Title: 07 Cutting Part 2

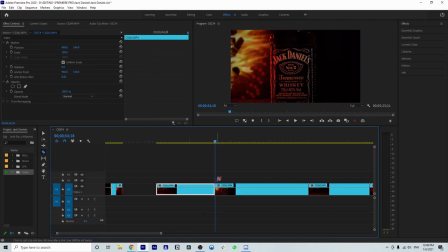I think we could do this clip needs some work, but I think we can make it look pretty cool. So let's do our cuts. Let's make our cuts there. And then delete the before. Let's just take a look at the after, see if there's anything that we could have missed.
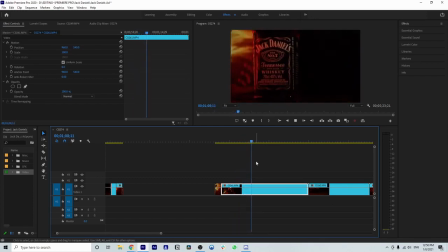Also, another thing is try to stay away from repetitive shots because you don't want the viewer to get bored. It's also good for editors to know the psychology of people. And nowadays, people lose attention after 6 seconds. So a common tool or a common
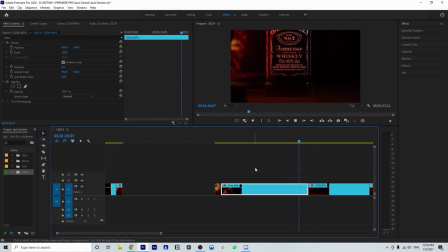fact to know as an editor is you want to put something new on screen or change the video every 6 to 10 seconds. Otherwise, your viewer will lose their attention. So if you're able to switch it up every few seconds, That's really good for your video. So we're going to delete this last part here. We're just going to keep that clip.
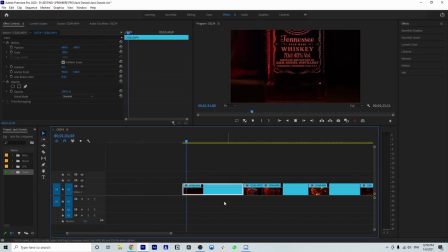And if you know, like for example, with this, I would never let one of these clips go over 6 seconds because you would just lose your viewers' attention. This was a pretty good shot too, right here. But again, I don't want to be a hypocrite. This might be repetitive because over here we have a similar clip right here.
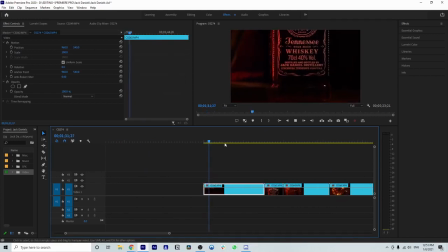So I don't think I'm going to use this one because, you know, the viewer's already seen that fire in the background with the Jack Daniels. It's a really cool shot, but they've already seen it. So let's keep going here.
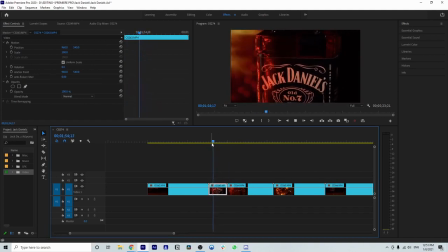See, this is a close-up shot, so we could use this because now it's just a lot closer up. And it's more focused on the Jack Daniels label. So let's just cut it there, and then let's save that part. And then let's delete this and delete this. Move this back down to our track number 1.
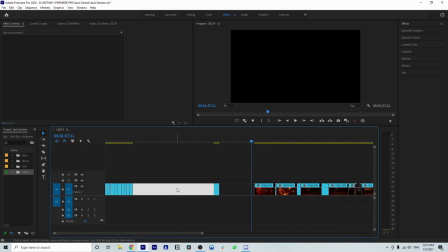And then let's highlight the empty space and delete it. And now we got that. Perfect.
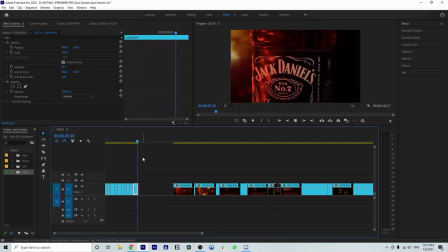Now we are, how many seconds are we in? We are 26 seconds. We're making some good progress here. We're starting to speed it up. So let's keep going through here. I really like the lighting on this bottle, how you could really see the color of the drink.
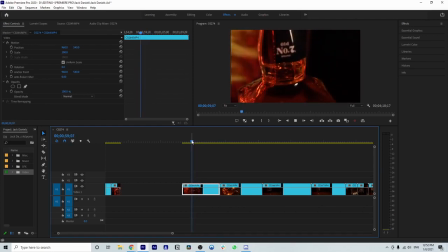And I like this close up right here. So let's see. Let's start it right there. Let's do our first cut there, and let's do our second cut right. You see the light starts to come in right there, so we do not want that.
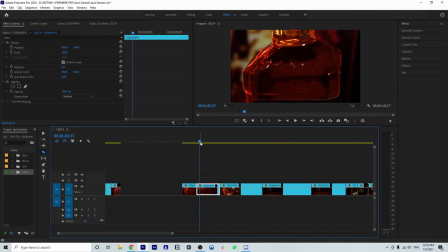Let's go back a few frames by using our arrow key, left arrow key on our keyboard, and it will end right there. So now it's pretty much gone, so let's cut it right there. And I know that's a very small, like 1 second long clip, but later on we're going to cover, you know, speed ramping and speed duration, where we're going to be able to fix that up.
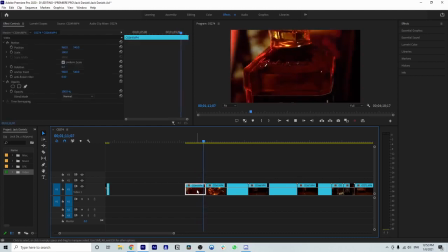Right now we're just cutting. Okay, I don't want this clip right here, so let's delete that and move on to the next one. Gosh, those colors are so nice in that bottle. I really like that like Dutch angle that's going on right here.
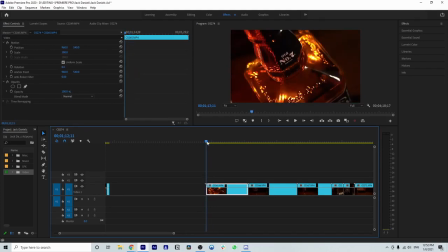Although something went into frame right here. That's so unfortunate because now we can't use that part. We could use this because it came into frame a little bit by just zooming into the footage a little bit, but it will, if we zoom in a little bit, it will lose quality.
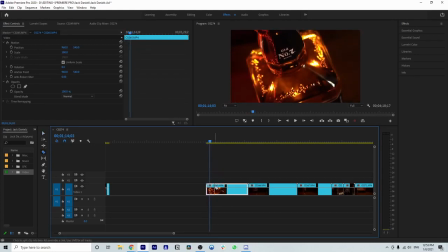And we don't really want that, but we could start the cut right here. And I think it's good till right. Wait, something went in a frame on the right side too. Uh-oh, right there. No. I just need like 1 good second of nothing in frame except the bottle.
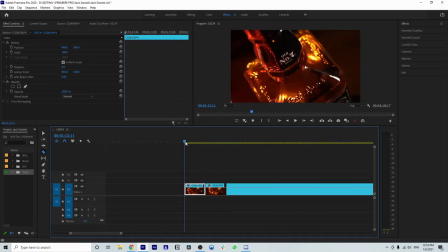Let me zoom in here. Right, maybe, let's try that. So right here, let's start the cut there, and right there.
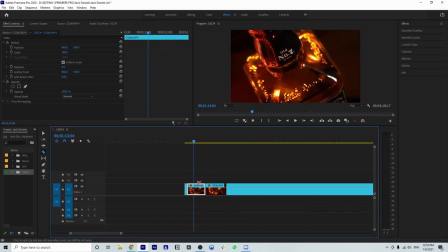So there, perfect. So that's like, I mean, that's really short, but you know, we're gonna mess around with the speed later, and we're gonna see if we can fix that up because I really like the colors in that shot, and it's a different angle. Switch it up.
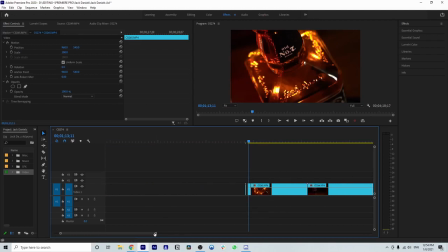Okay, so we're gonna zoom back in over here. We're gonna delete this, and we're gonna look through the rest of this, and I think there was another shot there that might work from here to here. Let's try that too. So we're going to cut this because there's nothing in frame.
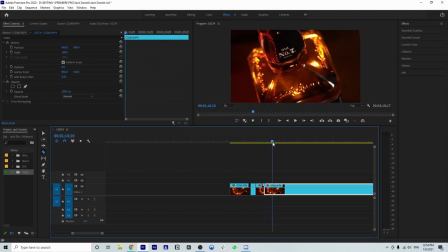We're going to move until the next thing comes in frame. Right there, you see the top right. We do not want that to come into frame, so we're going to stop it right there. So now we have these clips right here. Let's try to use that too. Let's put this over here in the rest of our timeline.
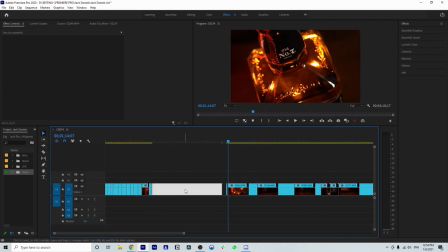Let's zoom out, and then let's highlight the empty area, delete, bring all those together because they're starting to get a little bit spacey.
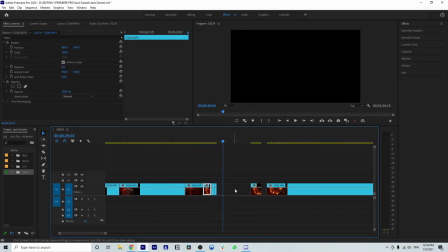And let's play that really quick. Okay, perfect. So we have a couple clips to choose from here to fix that up, play with.
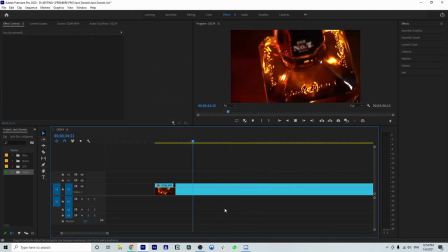For that, that's a no-go. And let's continue to watch through the rest of this clip, see if there's anything else. I like the angle in the beginning better than this one. So I do like that it's turning though.
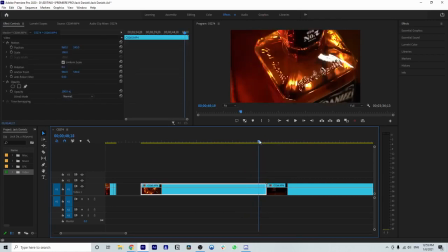That's nice. We might be able to use that right here, that little part. The problem is it's turning, the turn isn't super smooth. So I'm just going to make the call and I'm going to trash that. I'm not going to use it.
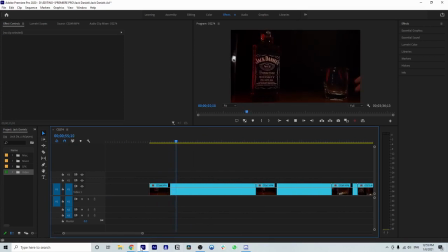Okay, what do we got here? Okay, we got a glass coming into the shot. This could be cool. And you see the camera's panning towards the product. As you can see, this is taking quite a bit of tries. No.
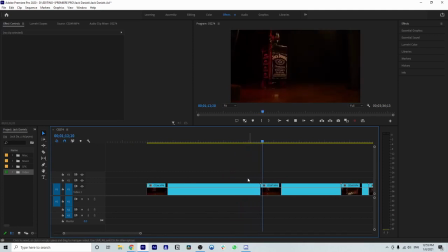Okay, so we're going to trash that. We didn't get anything good out of that. zoom in a little bit. All right. Let's see. Okay, that one was awesome. So we're going to use that one. So that's in frame right there.
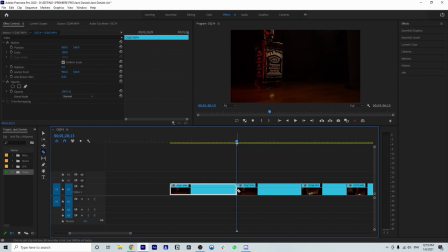So we're going to cut it right there where there's nothing in frame except the product. And boom, right there, we're going to cut it. That's such a cool shot. I want to let it hang for like an extra second. Once it comes in right here, I want to let it sit there for like a second to really sink in what just happened.
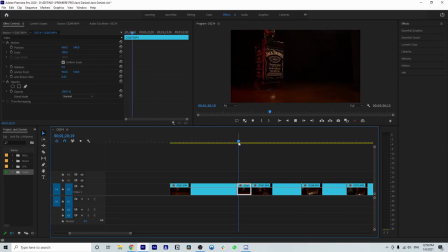That's not natural. A cup just came in a frame and it looked awesome. So, and then just let it sit. Perfect. Okay, so we're going to delete the beginning of that. Let's just click play. I'm not going to let it sit for that long. Okay, so let's delete this.
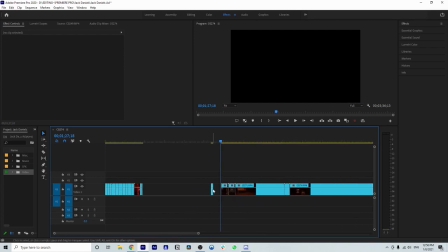There's nothing good here. So perfect. We have that clip. That's an awesome, awesome shot. Loved it. Okay, so let's just drag and drop that over there. Let's highlight this and delete just to bring all our clips together. I like everything to be close together when I'm editing.
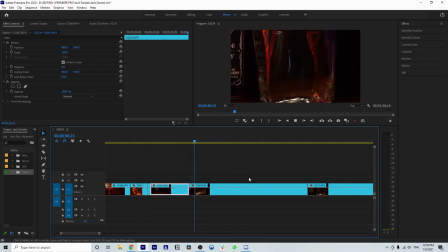Okay, so I love that clip. Okay, let's see what else we got. We got some ice falling. That's pretty cool. Okay, so let's... Okay, cool. So let's cut right... I don't know how I want to time this.
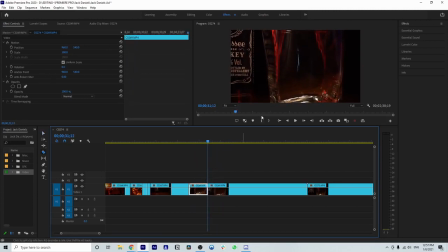Okay, let's cut right here. And so we have like a split second before it falls. So it's not just right when we cut to this clip, it's not just ice falling. We have a second to like take in the empty glass and then it falls. And then I'll let it sit for a quick little second and then delete it. So I'll cut it right there.
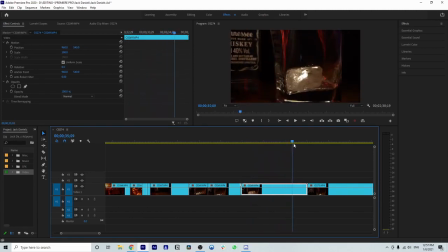And then if we play through the rest of this, I'm pretty sure it's just the ice in the cup. So I'm going to delete that and I'm going to delete the before. So we have this. Perfect. Awesome. So we're going to bring that together.
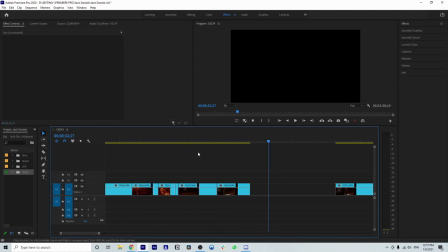And you see this is like a hard cut as I was talking about earlier, but because there's flow in this and it's like in order of how you're making a drink in real life, look how nice this flows together. And then ice in a cup. It just flows.
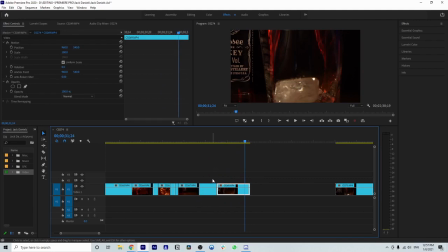Even though they're two separate clips with a hard cut in between, it doesn't feel like that because we're starting to get some flow into the video. So that's what you want to try to do with all of your edits. So let's just delete this empty space again, bring those clips together.
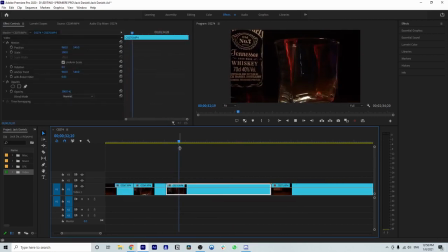This was another ice shot, but from further away, a little bit of a different angle.